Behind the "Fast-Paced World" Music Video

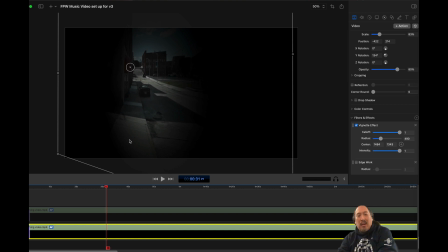(4:03)
The first is the vignette effect, which allows it to focus on a particular area and black out the area around it, and the other one is an effect called edge work, and that takes and traces and outlines the footage and turns it into a black and white sketch.
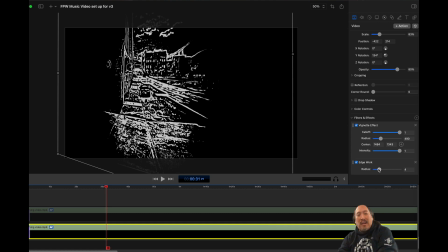(4:21)
And you can change how defined versus not defined that edge work is by taking this radius parameter and bumping it up to 20 or bringing it down to 1. In the opening, I put this at 2 and then obscured it some
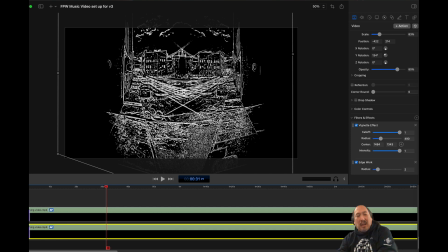(4:40)
by creating a duplicate on the other side. This was to create a pseudo complete road, but clearly from the angle of how the walker would sometimes walk, you didn't really get that sense.
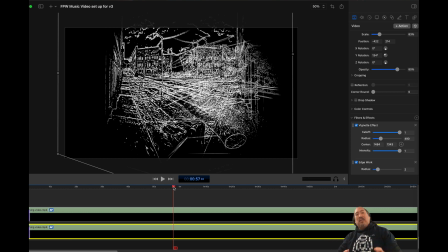(4:53)
I could have changed the angle some to make it happen, but I also wanted it to feel still pretty realistic, but also a little bit off kilter.
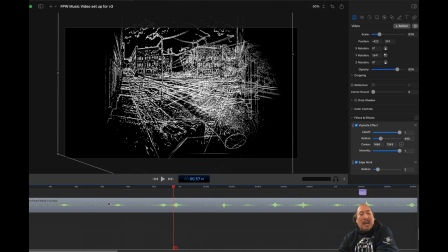(5:02)
So you take that, and then on top of that, let me take these out real fast.
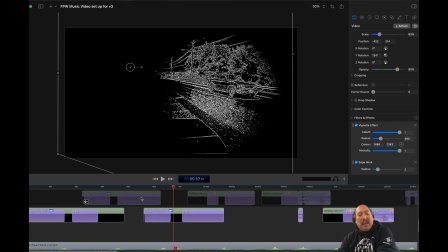(5:07)
On top of that, then, whenever any of the sounds of the cars would go by,
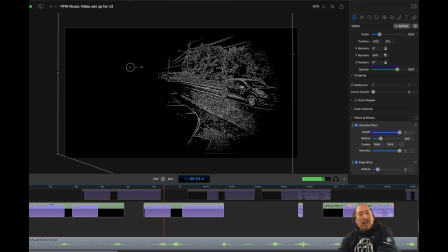(5:15)
then I would fade in and then out other parts of that walking video that showcase these vehicles going by. And you can tell that this video has been slowed down. I did that in order to match the pace of the audio
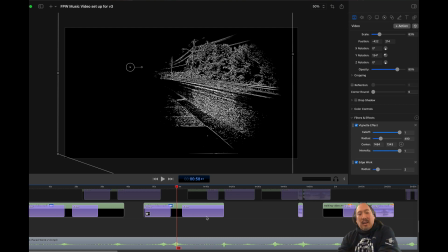(5:31)
to make the video cars go by at that same sort of rate. And this has the same vignette effect and edge work effect. Very clear how those cars are going by,
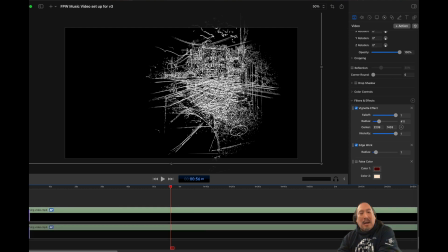(5:44)
but it's made a little bit more obscure by the fact that they're overlaid from the original walking video.
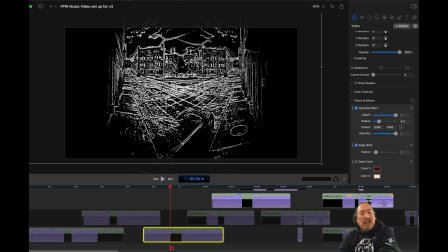(5:51)
The original walking video, by the way, these are duplicates of each other in mirror, but I also have one of them going slightly faster than the other because I didn't want the whole thing to be an exact mirror. I'm very fond of taking two things that are the same or similar and stretching the one out just a little bit faster,
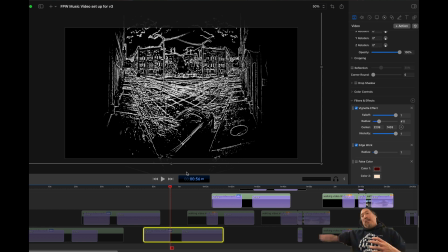(6:10)
a little bit slower to over time evolve a sense of tension.
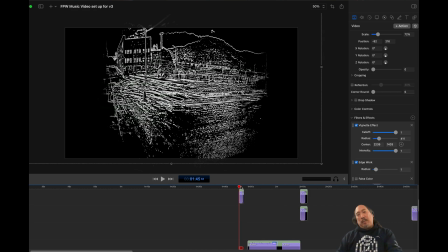(6:15)
My intention with the audio for Fast-Paced World was to make the first iteration of manipulation of the stretch of the Doppler effect to be subtle and for it to be almost unnoticed. And then as the piece goes on further along, more of it becomes obvious,
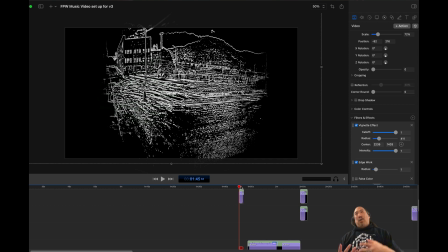(6:32)
more of it becomes revealed until very clearly you get chords that come from that Doppler effect that
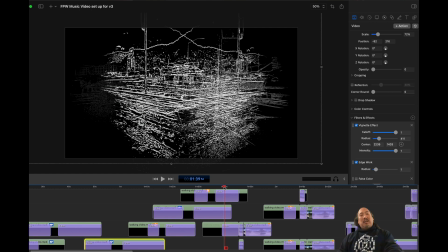(6:39)
are very manipulated and very heavily reverbed. The first evidence of that in the video is a lot more obvious because I take the video footage that I used for that sound just prior,
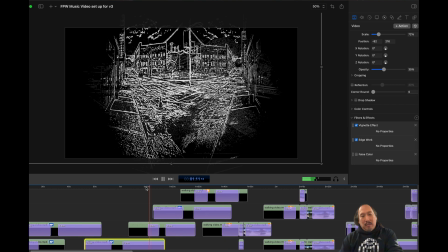(6:52)
which is right in this segment right here, which you can see on the left-hand side coming up.
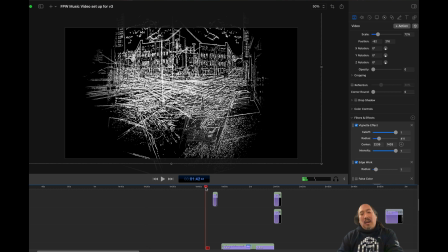(7:03)
And I take that and I apply immediately to it a color representation of the stretch out.
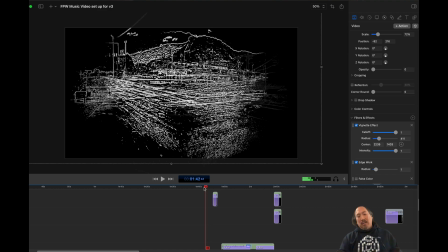(7:11)
So here, you'll be able to see that.
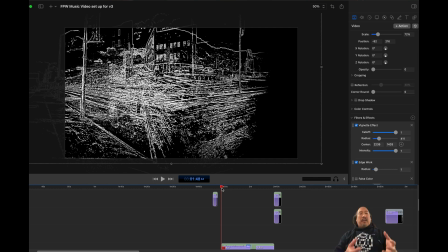(7:21)
Before it goes back into a white. And for me, the transformation of the black and white to color is supposed to match the transformation of the audio from unmanipulated to heavy manipulated. So at first you start off with, let me turn off the snapping here because it's getting in the way.
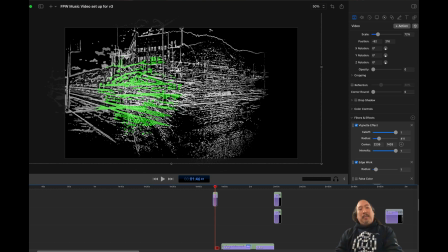(7:38)
First you get a little bit of this hint of color,
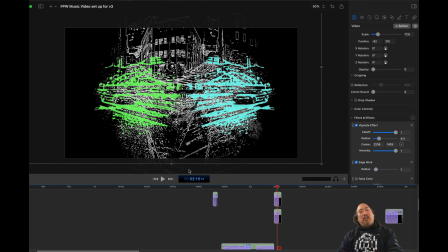(7:42)
and eventually you get a little bit more of that color as more of that manipulation starts to stack on top of each other.
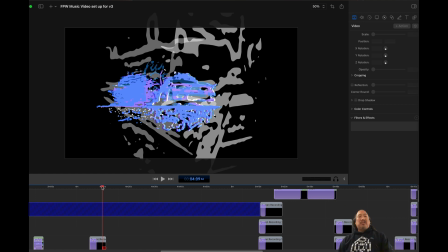(7:48)
As you get further along in the piece, as it starts to add in the race car stuff that's more manipulated, then you start to get different color palettes and different versions of that race car stacking on top of each other.
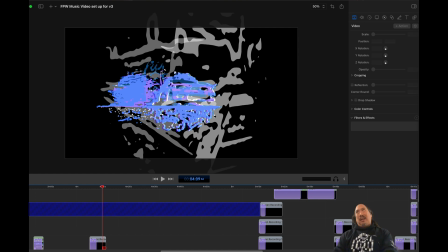(8:00)
You can also see that the background here has become more abstract because the walking sounds have faded from the audio at this point.
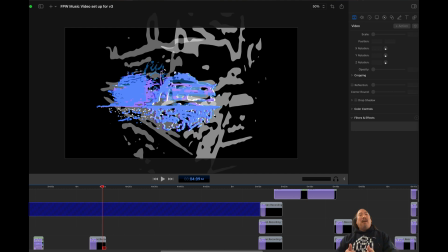(8:08)
And I wanted to represent that by taking the clarity of that background and turning it into something that was a lot more obscure.
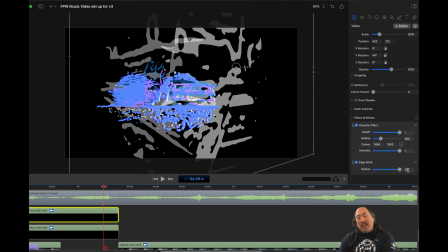(8:16)
And I did that by taking this and taking that radius edge work variable and ramping that up to its maximum at 20. If I was going to take this and bring this back, then that's where you can see the clarity coming in at a radius of 2, where it was originally, before coming in to a radius of 20.
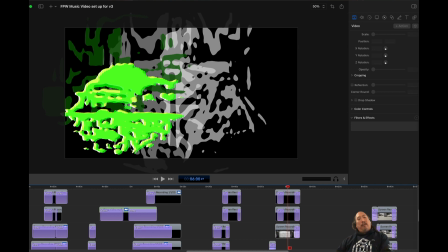(8:35)
As you get further along in the work, I abstract even further the stuff that happens in the car stuff.
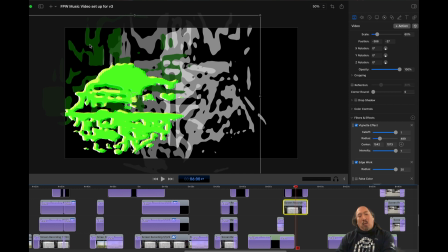(8:40)
You also see here that when the low tone comes in the work, then I add a background color palette.
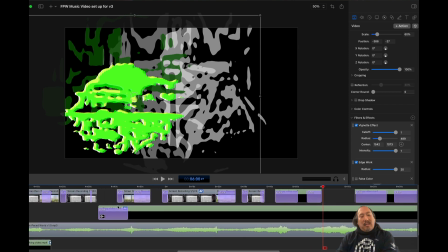(8:48)
Let me find that right here.
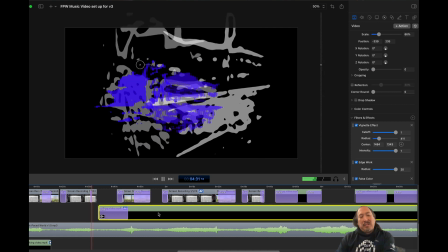(8:54)
That's this part right here.
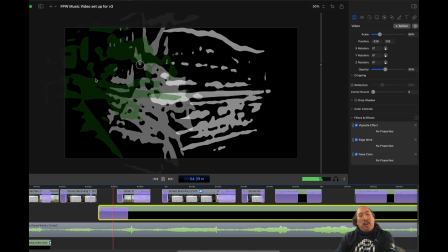(8:59)
You have that low E flat that comes in, and with that low E flat is the introduction of this light green
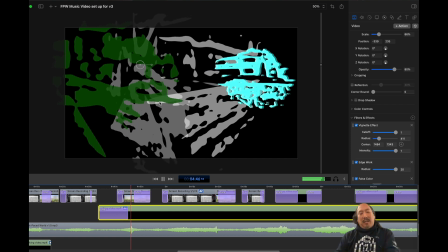(9:07)
background palette to help exemplify that.
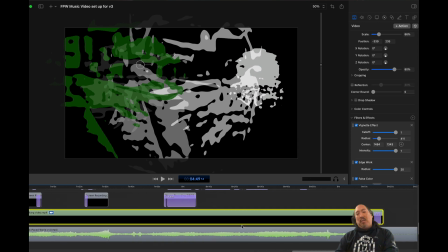(9:13)
And then finally, once we get into the very end, towards the end of the climax,
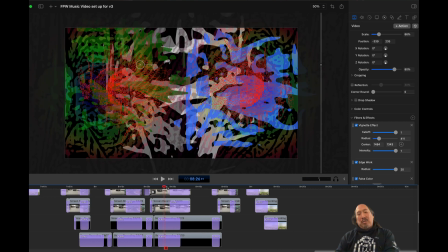(9:17)
I start to incorporate a few other sorts of elements that involve taking that different S-curve race car and manipulating it in a few different ways using edge work and also using false color, and then also making use of a thermal
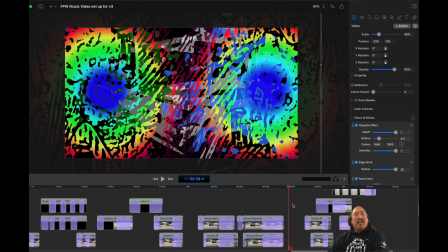(9:37)
modifier that adds a great deal of visual contrast and brightness in comparison to the black and white thing that we started off with.
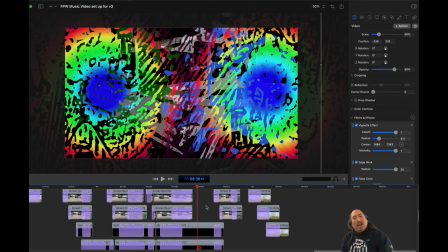(9:46)
That's the behind the scenes of the music video in a nutshell. Again, it's going to be released sometime in the next month. If you back this campaign at the pump up the volume or higher,
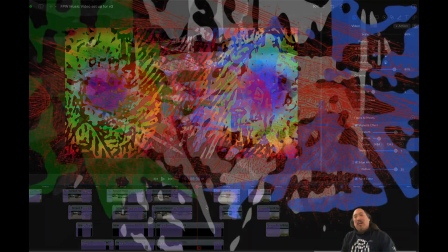(9:56)
then you're going to get a sneak peek of the official music video about a week before I release it to the general public.
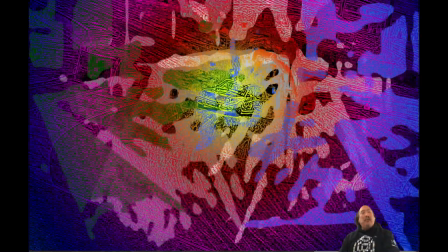(10:02)
It's not too late to contribute to this campaign at a higher tier. If you end up backing this at the pump up the volume or music to my ears tier,
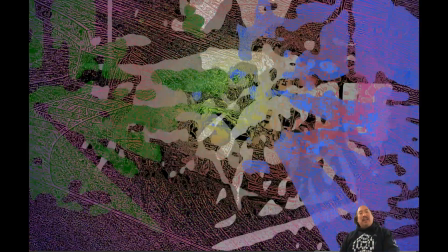(10:10)
you will get access to a second video here that talks a little bit about how I'm taking this video and
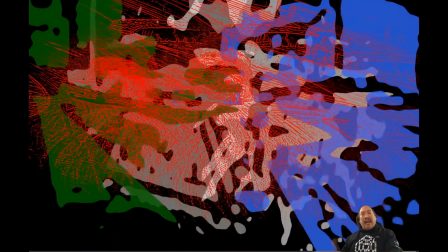(10:16)
transforming it for the purpose of the actual concert that's going to be happening at the
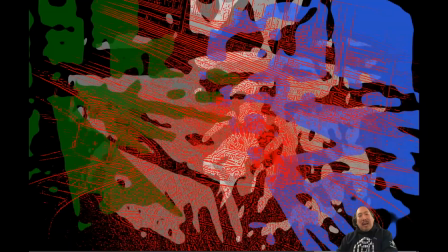(10:21)
end of May. Thanks again to everybody who has participated in this project.
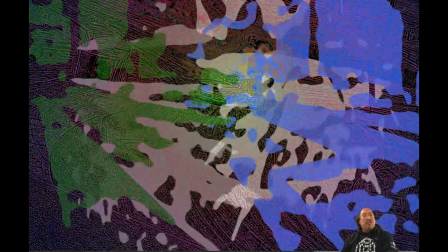(10:26)
I'm very excited to show this final result and have that world premiere happen.
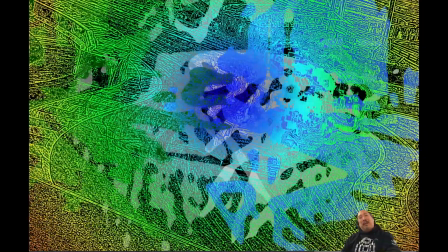(10:31)
If you find yourself in the New Orleans area at the end of May, this is going to be featured along with a bunch of other works for concerts that are being hosted by
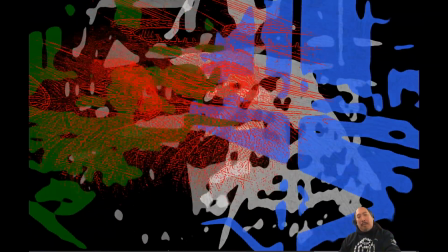(10:39)
Versapel New Music on May 25th and May 26th at the Marigny Opera House.
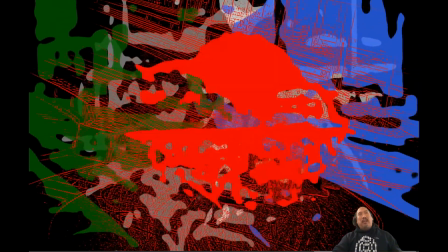(10:44)
I'm super excited for this world premiere, and I'm also really excited for the larger project that this is the launch point for, Through the Sonic Glass.
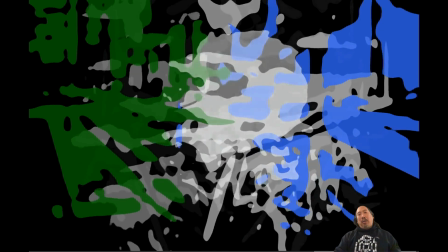(10:52)
More information about Through the Sonic Glass is coming throughout 2023. Thanks so much again, and happy new music making.